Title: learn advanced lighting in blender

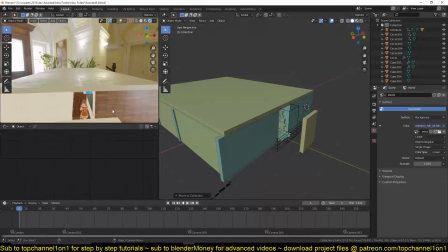So I tried limiting the use of this HDRI image to capturing the reflections instead of using it to light up the scene,
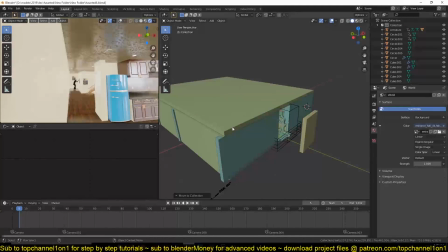because you can see with this strength set to 1 or 100%,
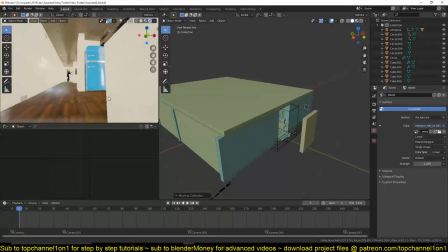we get kind of ambience
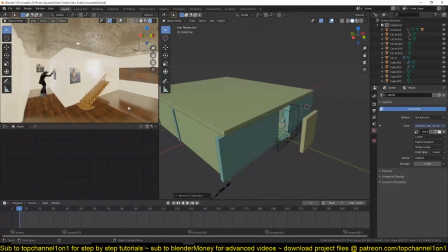lighting from all directions, and we don't have any harsh shadows because we have a lot of artificial lights, artificial light from bulbs and what you'd expect to have some bit of
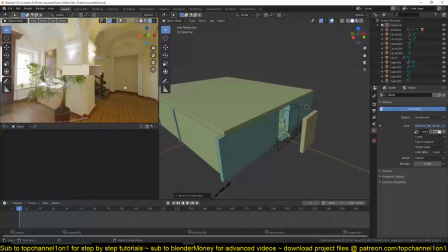harsh shadows or sharp shadows. And having an HDRI image for your lighting with a strength of 100%, usually, and depending on what kind of image you have, it takes away that control.
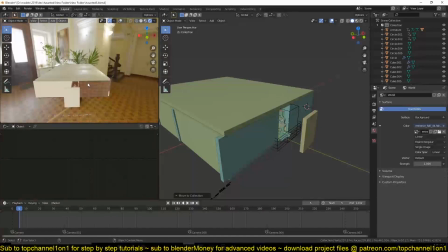It doesn't produce that sharp lights. And you can even see from this HDRI image, there isn't any
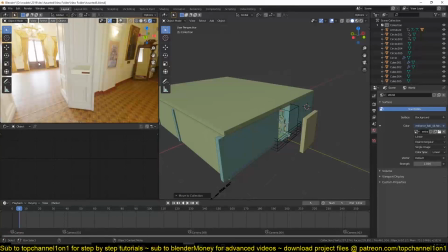sharp shadows, because it's daytime and you have some light coming out
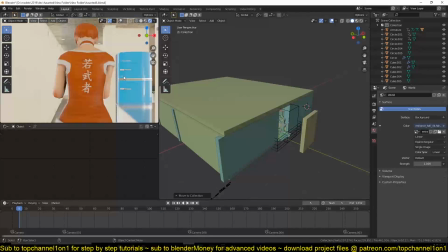coming in from the windows, and the scene we're trying to create is a night scene, so we only have light coming in from artificial sources.
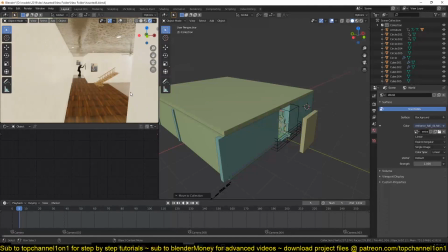I also needed the sharp shadows to convey the story I was trying to make. If this monster was visible from this far,
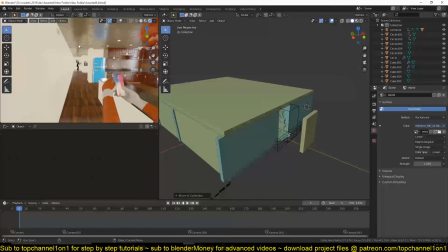then it would break the story I was trying to convey. So what I did was reduce the strength of the environment lighting to something really faint, like this,
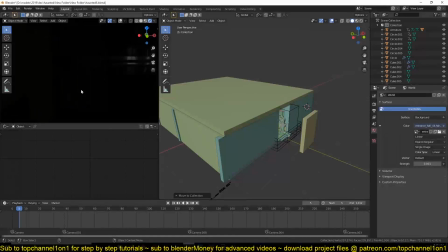and mostly to just capture reflection, like you see in this fridge here. I don't know if that's visible. As you can see, we are capturing some bit of reflections, even though we don't really have enough lights going in.
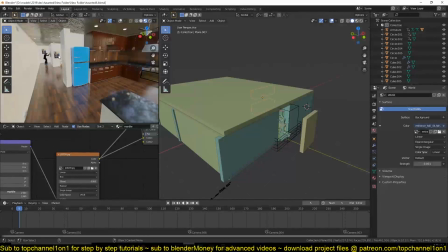So let's look at how we can add a light here to kind of have a sharp
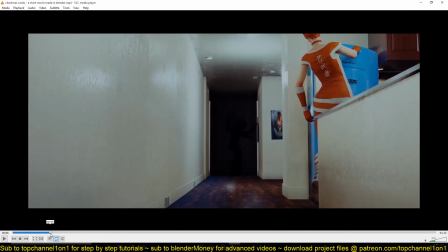shadow here, like we have in this scene. Here, let's see, we have
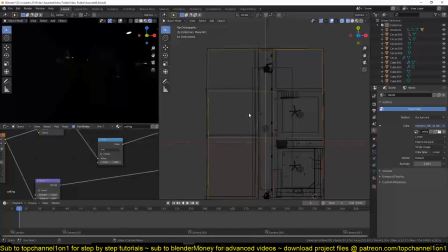a point light, and the reason I'm using a point light here is because area lights is that
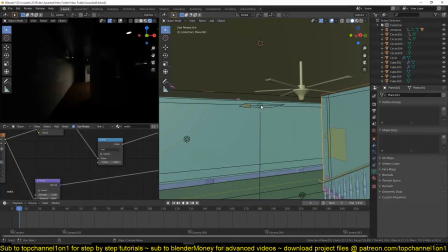they're two directional for such a scene. So if I have if I added an area like this, then it means that the ceiling will not be lit, because
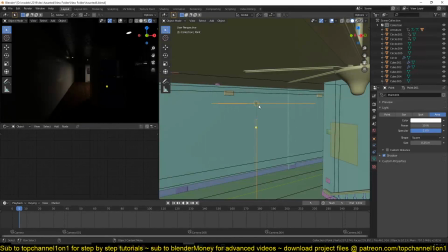the area lights only produce lights, I produce light facing this direction, down this,
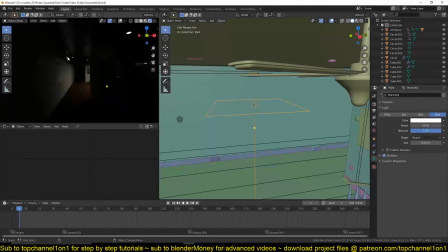where this line is facing. So you can see we don't have the ceiling being illuminated because we have set this as an area light,
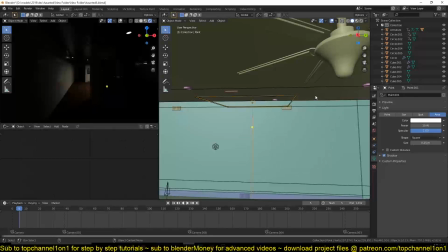which is cutting off the supply of light around here to downwards. But if we use a point light, then you can see
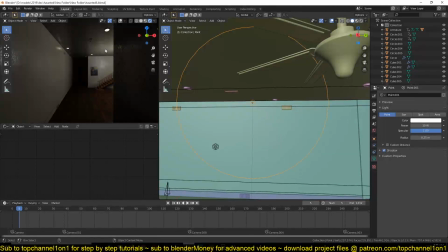we get those that specular highlight on the ceiling. The light is a bit too faint right now, so let me increase it to about, let's see these sharp shadows we're getting.
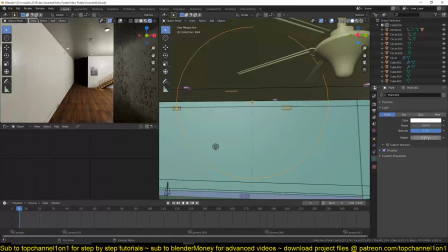So, and sometimes you might want to, you can reduce how soft or how sharp the shadows are by increasing or reducing the radius of the light.
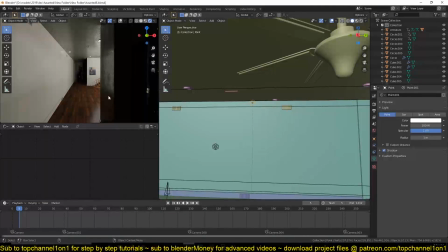So also this is too large because we're seeing the character now, so let me reduce it further, something like that. The size or radius of your light will also affect how reflections look.
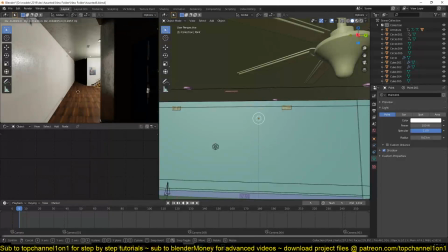So if I bring this closer,
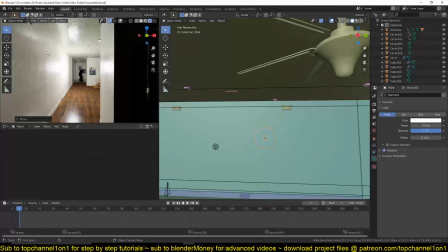you can see how the specular on these walls is changing as well. So yeah, that is something to keep note of.
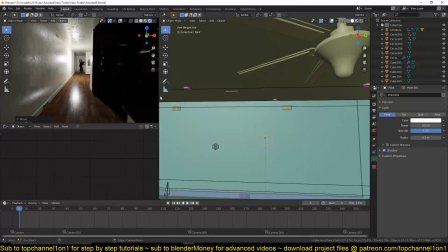So if you want, I think something like this would look a little bit better, but I want this to be pushed
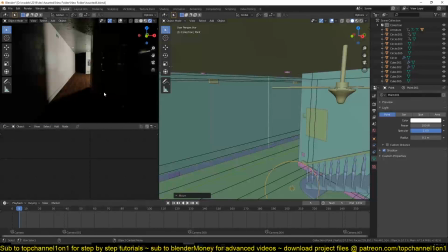inside here so that we have that sharp shadow. Just